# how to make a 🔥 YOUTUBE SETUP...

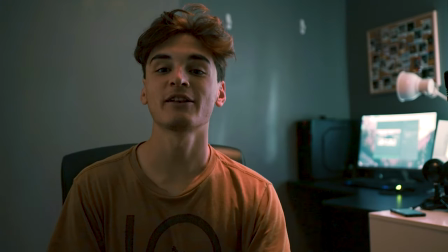so this is what my youtube setup used to look like this is what we're looking like
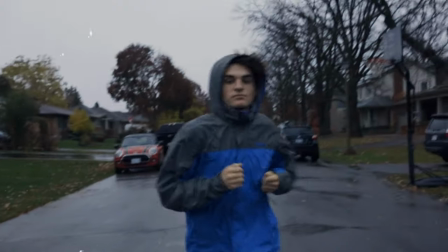now let me show you how to do it for yourself what's
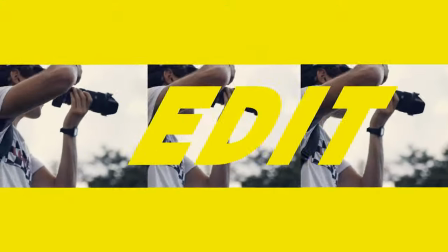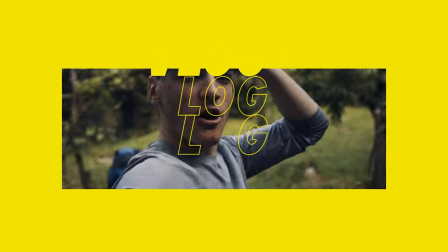up guys i hope you enjoyed that new intro it's a new one for 2020 there's only three months left but we finally got one done for you took a bit of time i'm sorry but today we're gonna be talking about all the aspects of my youtube setup how i set it up how you can set it up for yourself everything you should be looking for when setting up a youtube channel and all that jazz quick disclaimer before i'm sorry i haven't been able to make those
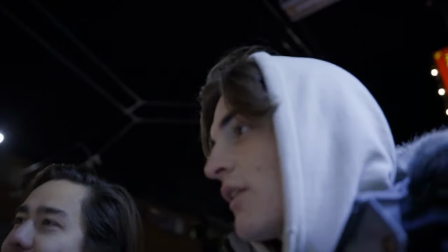really cool looking educational videos like the photo battle the cinematic b-roll challenge was fun meeting up and seeing people just because i am still immunocompromised so i actually can't go out and see people yet but that'll be changing in about a month and a half so you just got about like four more you know little educational videos like this before we get into the fun stuff again okay so tip number
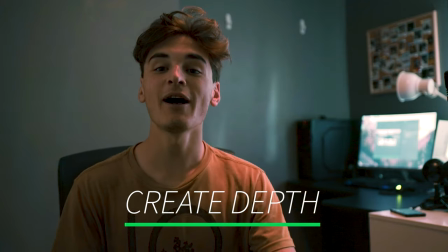one is going to be depth now as you can see on screen i used to not have this tip banged down on my videos but you really want to create depth
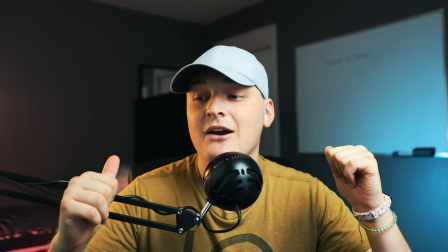between you and your background for example you see me here the background is super far away i've positioned myself in one corner
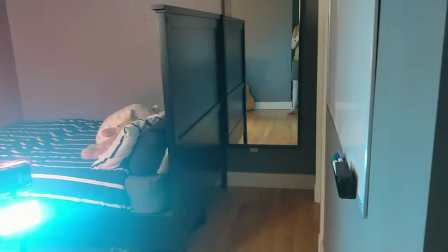of the room pointed at the opposite corner the furthest corner away that's what created this amount of depth so you really want to kind of position your camera in a place where your subject there's going to be a lot of space behind them so you can separate them from background it's very easy to see them another thing that can help with depth is getting a good camera with a good lens the camera actually doesn't matter it's the lens if you're a filmmaker which i hope you are a filmmaker if you're watching these videos the lower the f stop number so if it's f 1.8
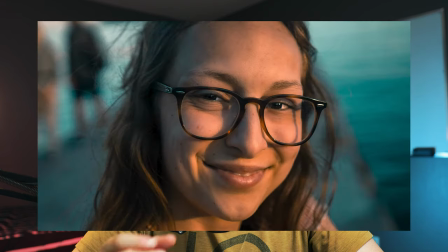f 1.4 f 1 f 2.8 That's going to create more depth when you're at that aperture. If you guys want to know about this stuff, you can check out my TikTok. I have a camera basics tutorial on there that explains all this stuff. Yeah, the key is just really separate yourself from the background using depth so your background is nice and blurred out. Final tip, there's also different softwares that can do this manually.
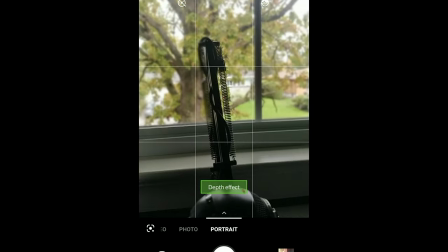For example, when you take a photo in portrait mode on the iPhone, it's actually just selecting the subject and then blurring everything out manually.
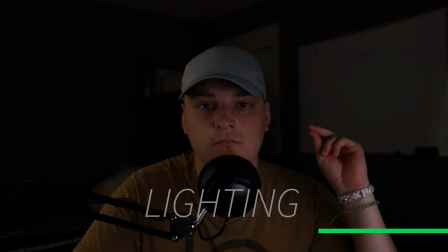It doesn't look as great, but it does isolate the subject. Number two, we got lighting. So I'm just going to walk you through all the basic lights you're going to need if you want a clean YouTube setup looking like this.
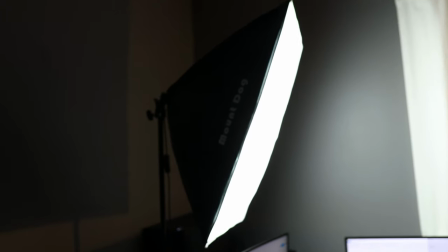The first one, the main one, is going to be our key light, as you can see on screen right now. So there's two different key lights I recommend.
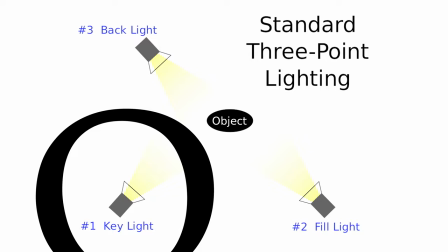First of all, called the Rembrandt lighting. It's going to be a 45 degree angle. I'm sure you've heard of this in the filmmaking industry, but you just want to put it at a 45 degree angle from the camera. So in between this camera, straight to your left, you're going to want to put it right in between that, and then you're just going to want to point it right at your face.
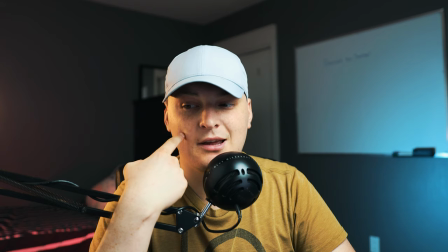This will create that nice triangle, as you can see right here, kind of. I do have a light on the other side, so it's kind of messing up. As you can see on screen, a lot of Hollywood films as well have the Rembrandt lighting. The other light I recommend, this one is actually kind of cool because it'll create a cool catch light in your eyes, but it is a ring light. So it's pretty much a light that goes all around your lens and it's gonna light you up and it's gonna create these little rings in your eye.
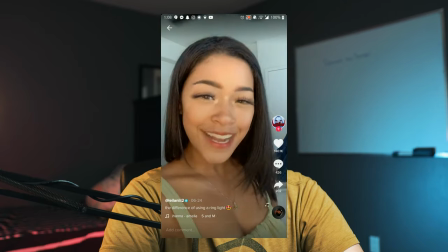This is really popular on TikTok because you can easily fit a phone in between the ring light and then make really cool videos. So if you are making little TikToks and stuff, I definitely recommend a ring light or a simple key light like this is a simple diffuser box. You obviously wanna get it diffused if you can, just a little like you can even just put like a sheet above it. The second light is a kick light or you could do a fill light. Some people don't like to do a fill light. What a fill light is is going to be the opposite side of your key light.
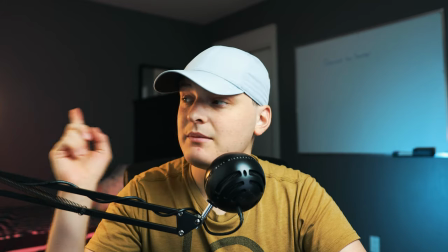So, for example, right here, you can see how there is still light on the side because I do have a fill light lighting me up right there. This kind of removes the contrast and dramaticness of your face if you are going for a softer YouTube channel about makeup or anything like that and you want your face completely lit up.
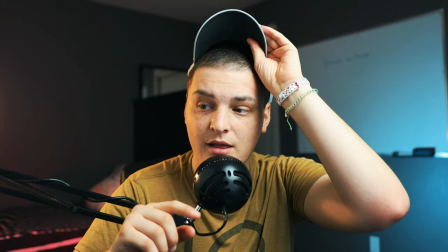Me, I like drama in my face. I'll have a couple of shadows you see right under the hat as well. I have some shadows and also my noses are not evenly lit. But you can also, instead of skipping the fill light, or you can have both these lights, you can have a back key light.
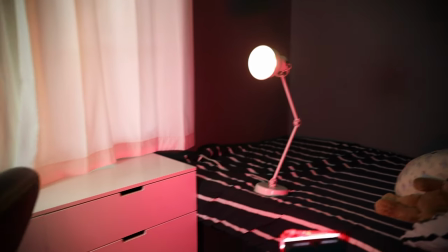I'm going to show you what that looks like right now. Okay, now they call this a kick light and pretty much what it's going to do is it's going to light up the back of your head and your hairline.
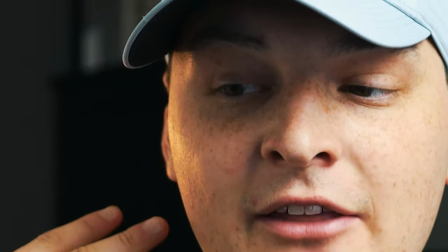It's going to kind of separate you from the back. So as you can see there, it gets a little bit bright there. So now that I'm kind of separated from that black background that I'm kind of pointing at right now.
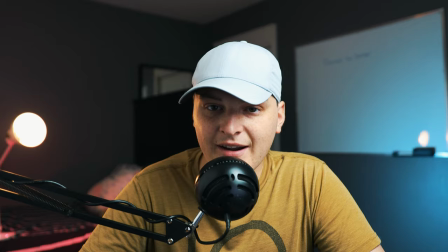So this is before and this is after. Finally, don't be scared to add a little temperature to light.
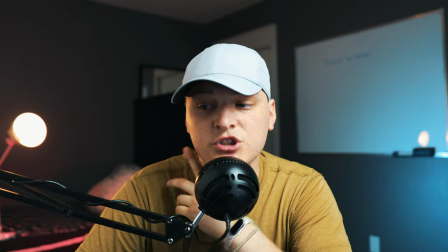As you can see, the kick light is kind of more of an orange color compared to this clean white of my key light.